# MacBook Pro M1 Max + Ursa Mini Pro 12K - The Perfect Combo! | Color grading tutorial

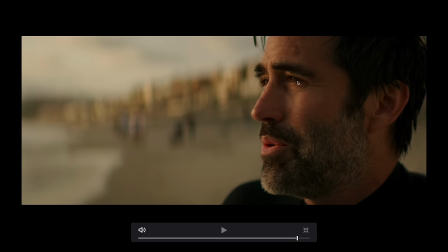And I don't know if you guys can see the sharpness right here on his eyes. That's incredible. And another thing I want to show you guys, look at this side right here where the ear is.
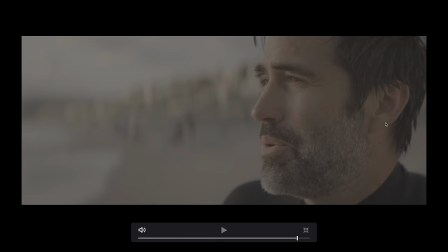I mean this to my eye was kind of pitch black but the camera can still see it.
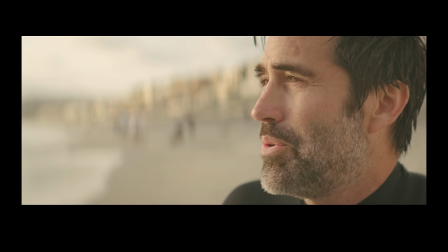like yeah you wanted more information in the shadows here you go you can see everything you want it's like insane all right let's move
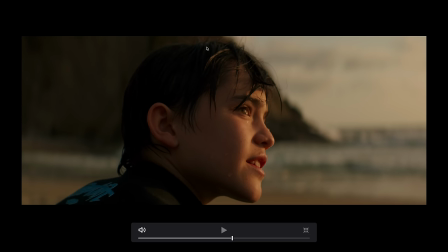on we're going towards the end this is another one of my favorite shot again i want you guys to check out the sharpness on his right height unbelievable even
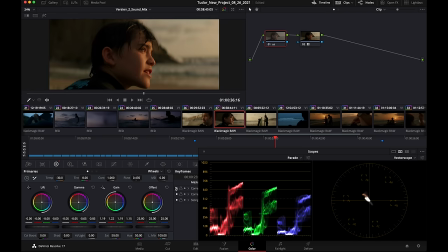that bokeh with the rocks and the ocean in the background and we push a little bit on the warm side, which I think it helped a lot, and we dropped the shadow centimeters a little.
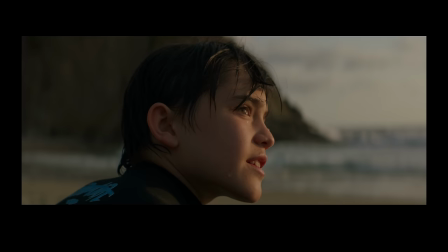Even without any adjustment, it just looks fantastic. So let's keep playing this back.
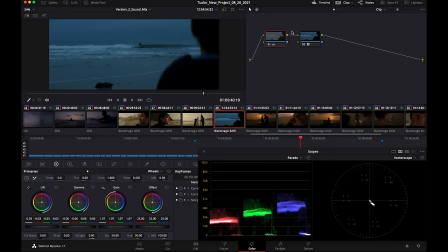This is pretty much the same. Again, this was pretty flat.
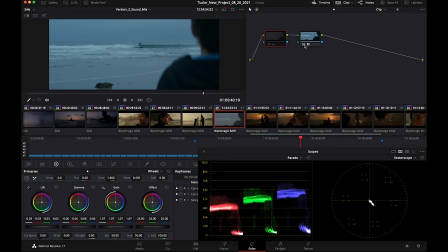Here I had to drop the shadows quite a bit in order to make it little bit more interesting so that's the final one.
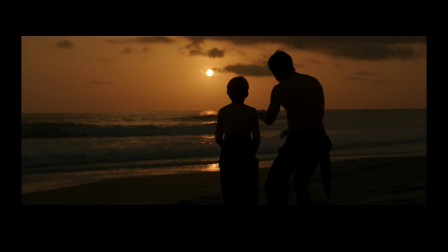It goes down quite a lot. This is another of those shots where I can actually show you the insane amount of information you guys have with this camera.
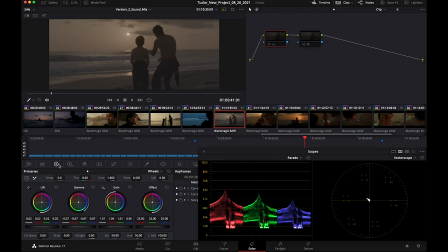Now check this out. Now here we are pushing it and what does that mean? It means that there is some noise. Not even the Sun is clipping in this scene. It's ridiculous. So here I really shot it underexposed because of course it was a little bit under in terms of shadows here so there is some noise which
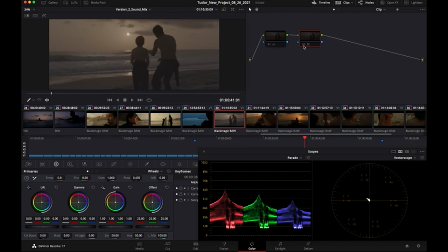I think is it's pretty normal but at the end of the day once you apply the light that noise just goes away so this is actually what
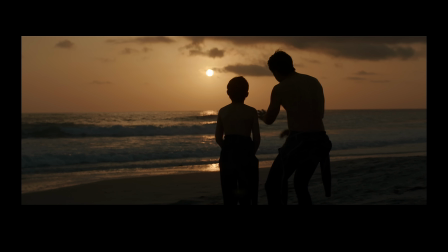I was seeing the viewfinder of course I shot this thinking about the silhouette look this is what I was going for a little bit more adjustment I just
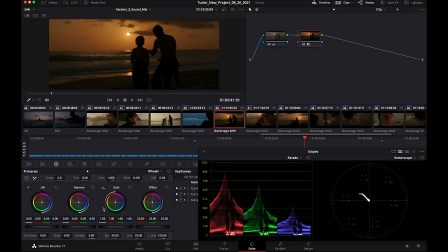drop it the means because that's beautiful orange sky comes up only if you drop the means if you don't it remain kind of yellowish but
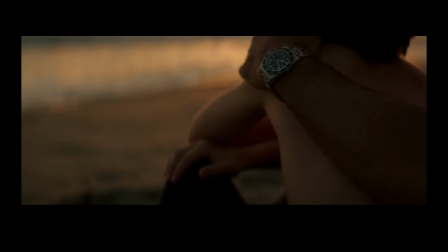once you drop it it looks gorgeous This is another beautiful close-up shot of the watch,
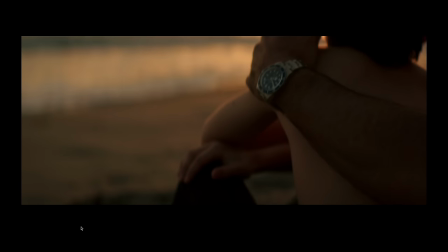again, super tricky scenario because we have the sun in the back, this is a flat image, here we have the battery,
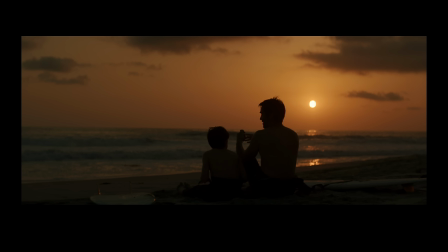and here we adjust some contrast. I don't know if it's just me, but that noise doesn't really bother me too much when it's like this, I mean, this looks more like texture to me, it's not that horrible noise that we similar, you know, the 5D Mark II on this camera, but I think it works just fine.
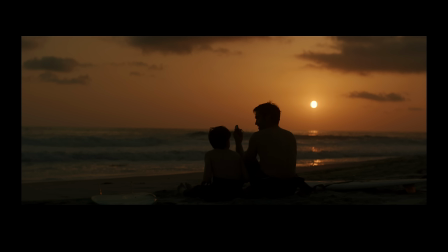These are all Sansa shot. This one too, check this out. Now, do I care to see his hair?
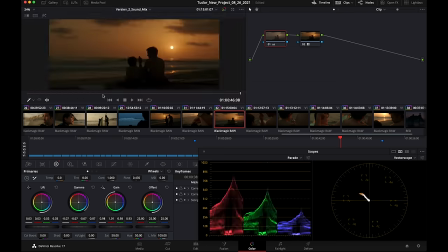No, of course not. What I care here is to see him passing the watch.
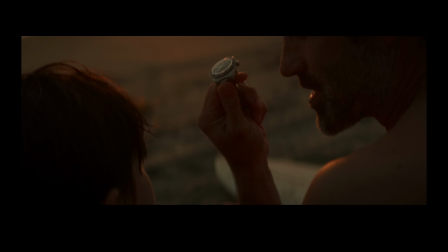And you can clearly tell that's a watch. And then we move on to the closeup right here.
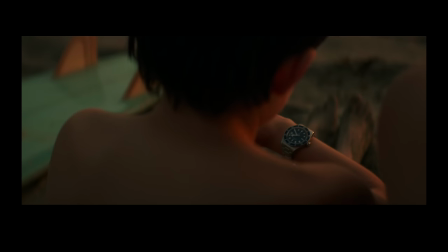Beautiful, incredible. We're still on the Chuno structure, of course. and then we jump on this one.
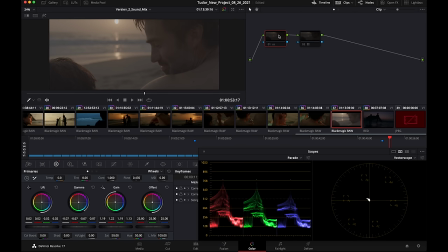Again, another very difficult situation for any camera, pretty much. Watching this footage now that after, when we shot this in May, I'm like, this baby right here. And it brings me to the point again to say, this thing is shoot 12K at 75p, 8K 120p, 12K, 8K, 4K, no crop, $6,000. And I'm not gonna say anything anymore. So let's just jump to the conclusion right now. I know it was an extremely simple color grading tutorial, but this is what I do and some people asked me and I just wanted to show you guys how it works.
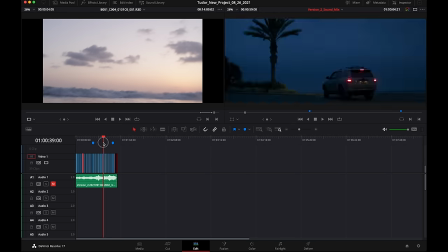What do I think about this Mac? Look at this.
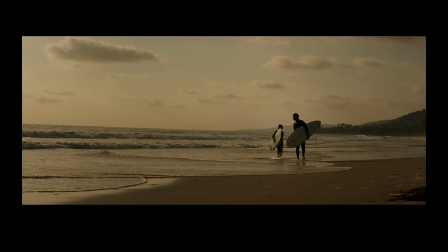Just look at the scrolling and you know, we can watch this thing again on a 6K timeline.
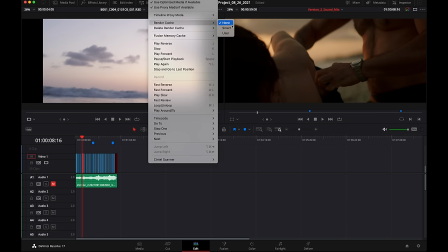I just wanted to show you guys in playback. There's no smart render or anything. I didn't do any optimized media.
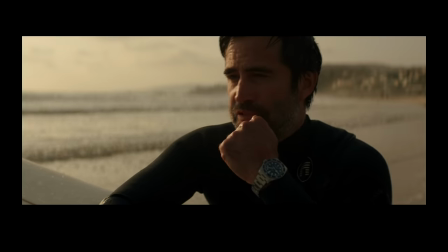These are just raw files. So what Apple did here, I think is something pretty incredible. One thing though that I would say, I did try to do some noise reduction and I'm going to try right here with you guys before closing this tutorial.